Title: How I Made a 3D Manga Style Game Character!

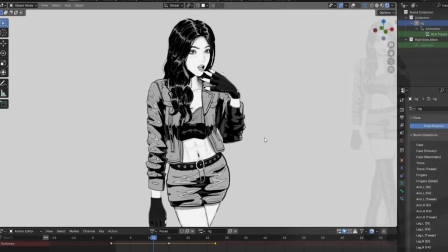0:00 Hey guys. Yes, manga style characters. Super versatile and useful, whether it be for comics, games, or animations.
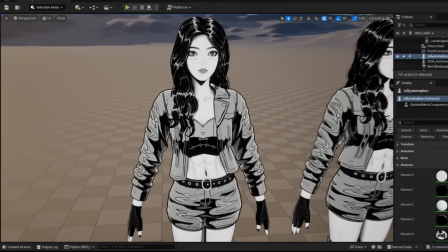0:06 And also a lot of fun to make. In this video, I'm going to show you how I made this character in 3D, both designed and modeled by me.
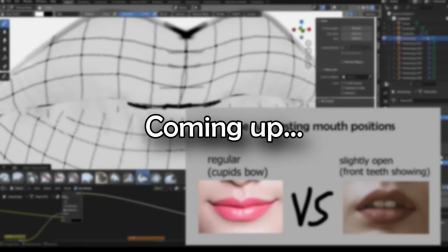0:13 And throughout this video, you'll pick up some important tricks on how to improve the various parts of your characters.
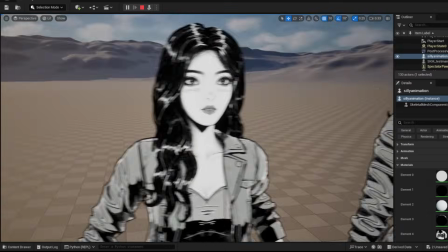0:17 So without further ado, let's get into the video.
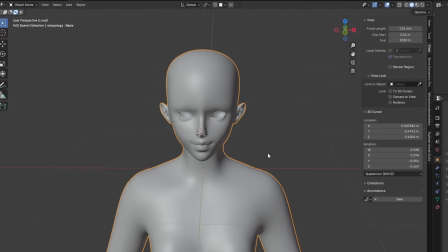0:22 So to save time, I brought in a meshed scene that I already modeled. At this point, I was feeling pretty darn confident.
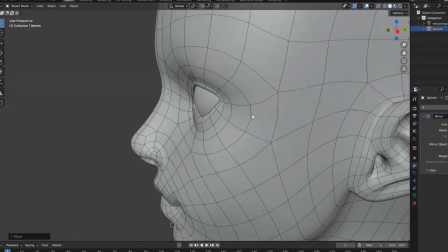0:28 I mean, after all, I've done this like a million times, so it feels like muscle memory for me.
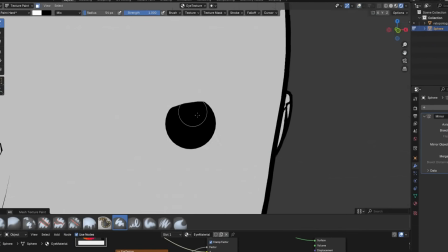0:32 I just got started doing what I always do, filling in the eyes, drawing in the lips, eyelashes using curves,
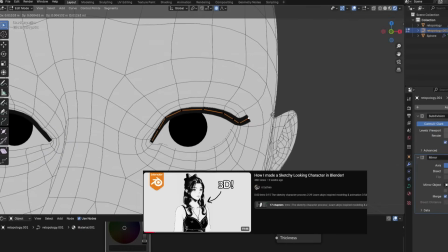0:38 and if you've seen my previous video, where I explain more in depth how to create this style in Blender,
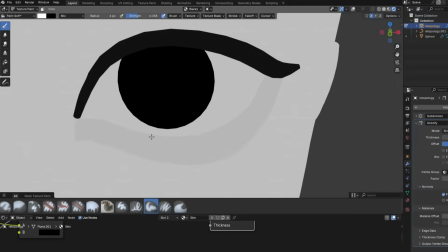0:43 I'm using my tactic of just being very sketchy with my strokes, and just laying in the foundation at this stage.
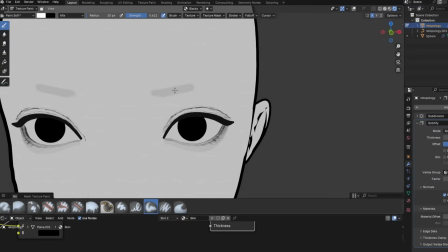0:48 I'll lay in some darkness above the eye, mark out the eyebrow, and outline the under eye area.
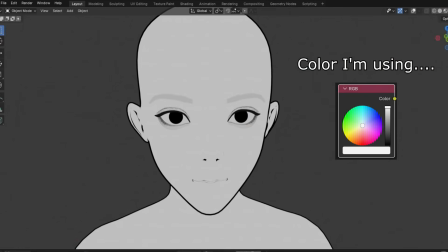0:53 But I realized one issue that I'd forgotten in the beginning. The colors were very gray overall and washed out despite the fact that I had set my base color to white.
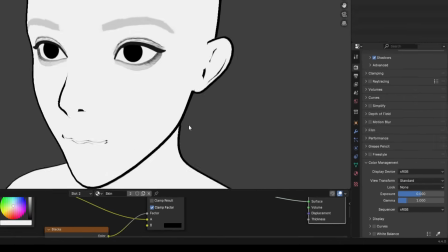1:00 And so to fix this, I switched my view transform to standard, which made the colors a lot more realistic and exact.
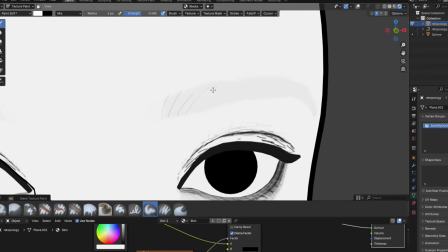1:06 So yeah, at this point unfazed, I continued the trek, adding in details throughout the face, mostly just being smaller, more refined strokes around those areas that I initially defined.
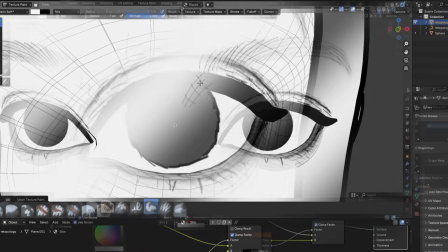1:15 And I really left no stone unturned, everything had to be as amazing and detailed as possible.
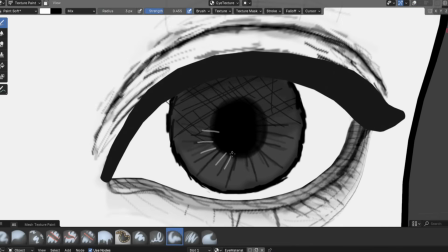1:19 I'll darken the top of the eye, brighten the bottom, go a little crazy, darken the lips area and outline the top and bottom,
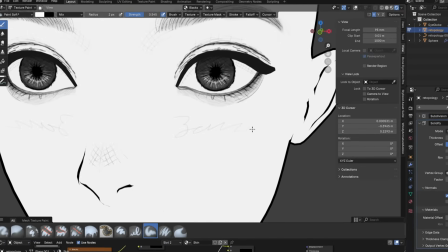1:25 draw some eyeshadows, sketch on the nose, add some strokes to the face, sketch on the eyelash a bit, add even more eyelashes but thinner.
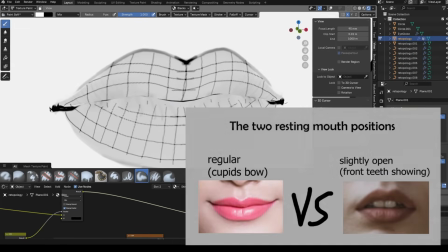1:33 I even used a shape key to move the mouth from its two most common positions so that I can make sure
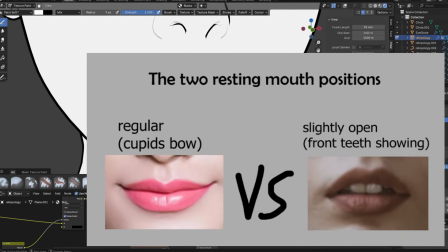1:37 the mouth looked good both in the Cupid's bow rest position as well as in the slightly open,
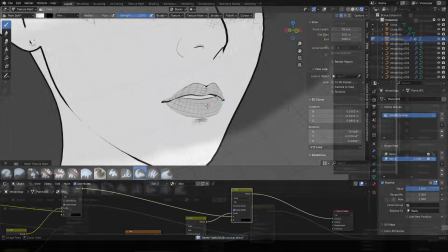1:42 teeth showing position or whatever you want to call it. And after that, I just breezed through. I darkened the mouth interior, which was kind of a pain to get inside,
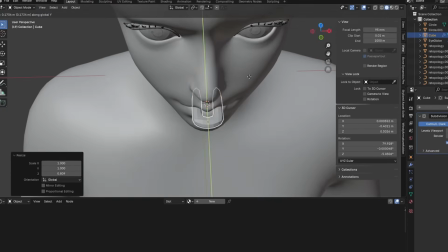1:49 added a cube which I quickly using subdivision modeling turned into a tooth, filled out the ear by darkening its cavities,
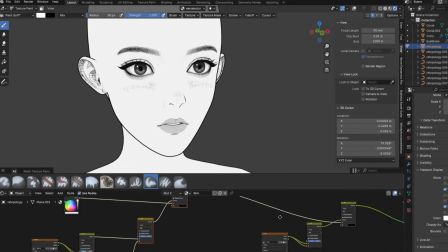1:55 and by that point I was pretty much done with the face. But wait, why does any of that even work? You might be thinking, okay dude, I can follow along with these strokey pencil antics, but how do you make the face actually look good?
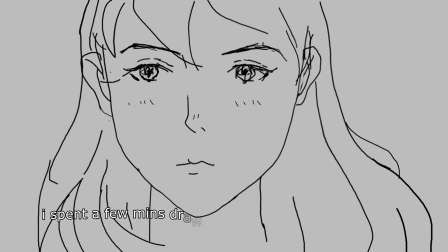2:07 After all, just because someone watches this video and uses that strokey style, doesn't mean it's going to look amazing. And the real reason is because of this. While making this, I'm not just honed in looking at like Blender the entire time.
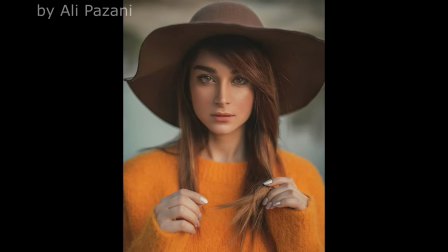2:19 I'm also looking at different faces that look good,
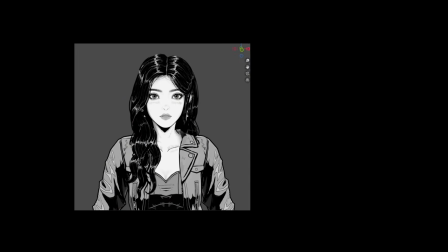2:22 and I constantly check the values of the face that I'm making to make sure that they're in the general direction of these real like attractive faces,
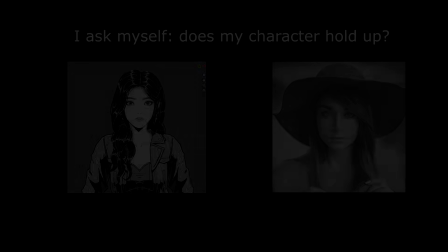2:29 if that makes sense. So just keep that in mind. Anyways, next part was the hair.
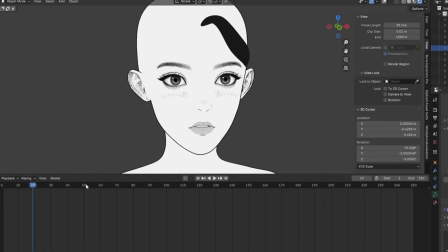2:32 At this point, I was kind of riding a high off of how quickly I finished the face, kind of expecting to cruise through this, so I just started laying out some black colored hair curves,
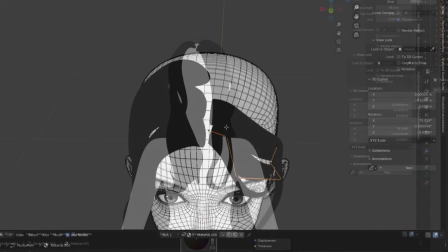2:40 making absolutely sure that they crisscross over each other and are quite varied, as after all, like real hair is very chaotic, you can see here in my head.
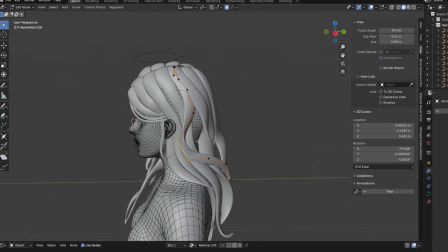2:48 So yeah, at this point I was still pretty confident, but there's one decision I made with the hair that resulted in it being a lot more difficult than the one in my previous character. And this reason is asymmetry. See, when you're working on a piece for so long, your eyes get kind of tired of it, and since your eyes get tired, you don't really realize the issues of that piece that you're working on.
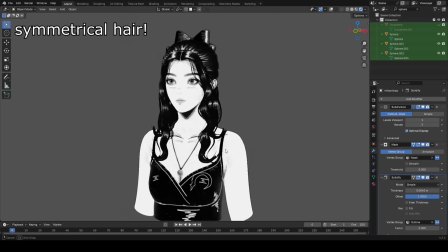3:06 Having symmetrical hair fixes this, as you just make one side look good and it auto-reflects.
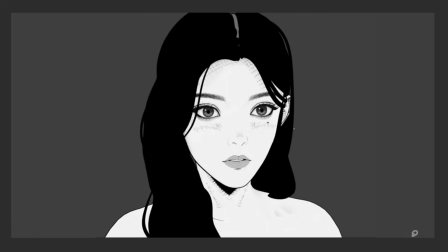3:11 So what I did for this character, as I was working on it, I screenshotted the piece and flipped it, and yeah, from there I realized all of the problems that I had to fix.
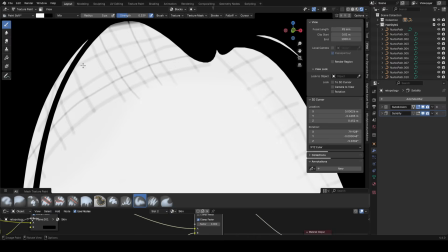3:18 Another important thing to keep in mind is that the hair is supposed to have a bit of ambient occlusion in the areas that is closest to the body, so draw in strokes in those areas as well,
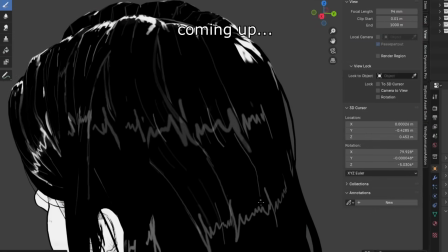3:27 because it'll make it look way more realistic. Alright, with all of that dealt with, it's time to draw in the reflections.
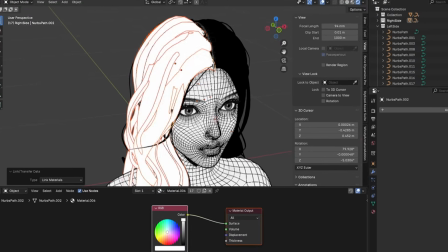3:32 I separated the right and left sides of her head as two different materials and did all the UV unwrapping that had to be done.
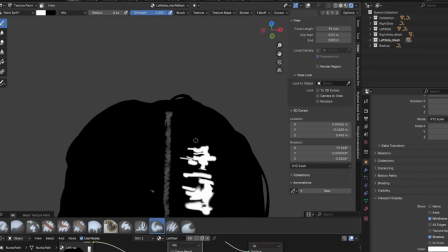3:38 Now drawing in the reflections here can be pretty tricky. See, initially I was just going all over the place, sort of spraying and praying, but I realized there's a better method.
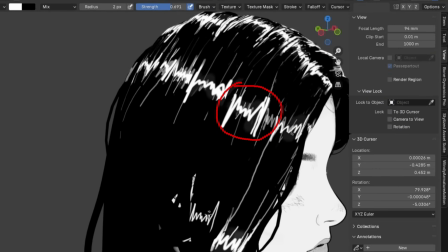3:46 What you want to do is initially draw one area of reflection where it's thin in the middle and longer on its sides, and then between two of these areas of reflections, we want to draw in lines, especially on the edges of the hair strand, and this is going to make it look super realistic and appealing.
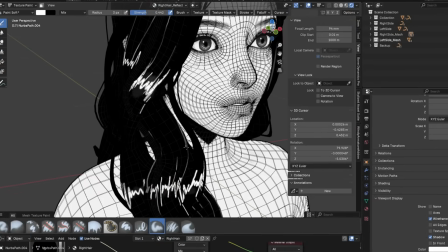4:00 I really think like this strategy is the key to making good looking manga hair reflections in 3D.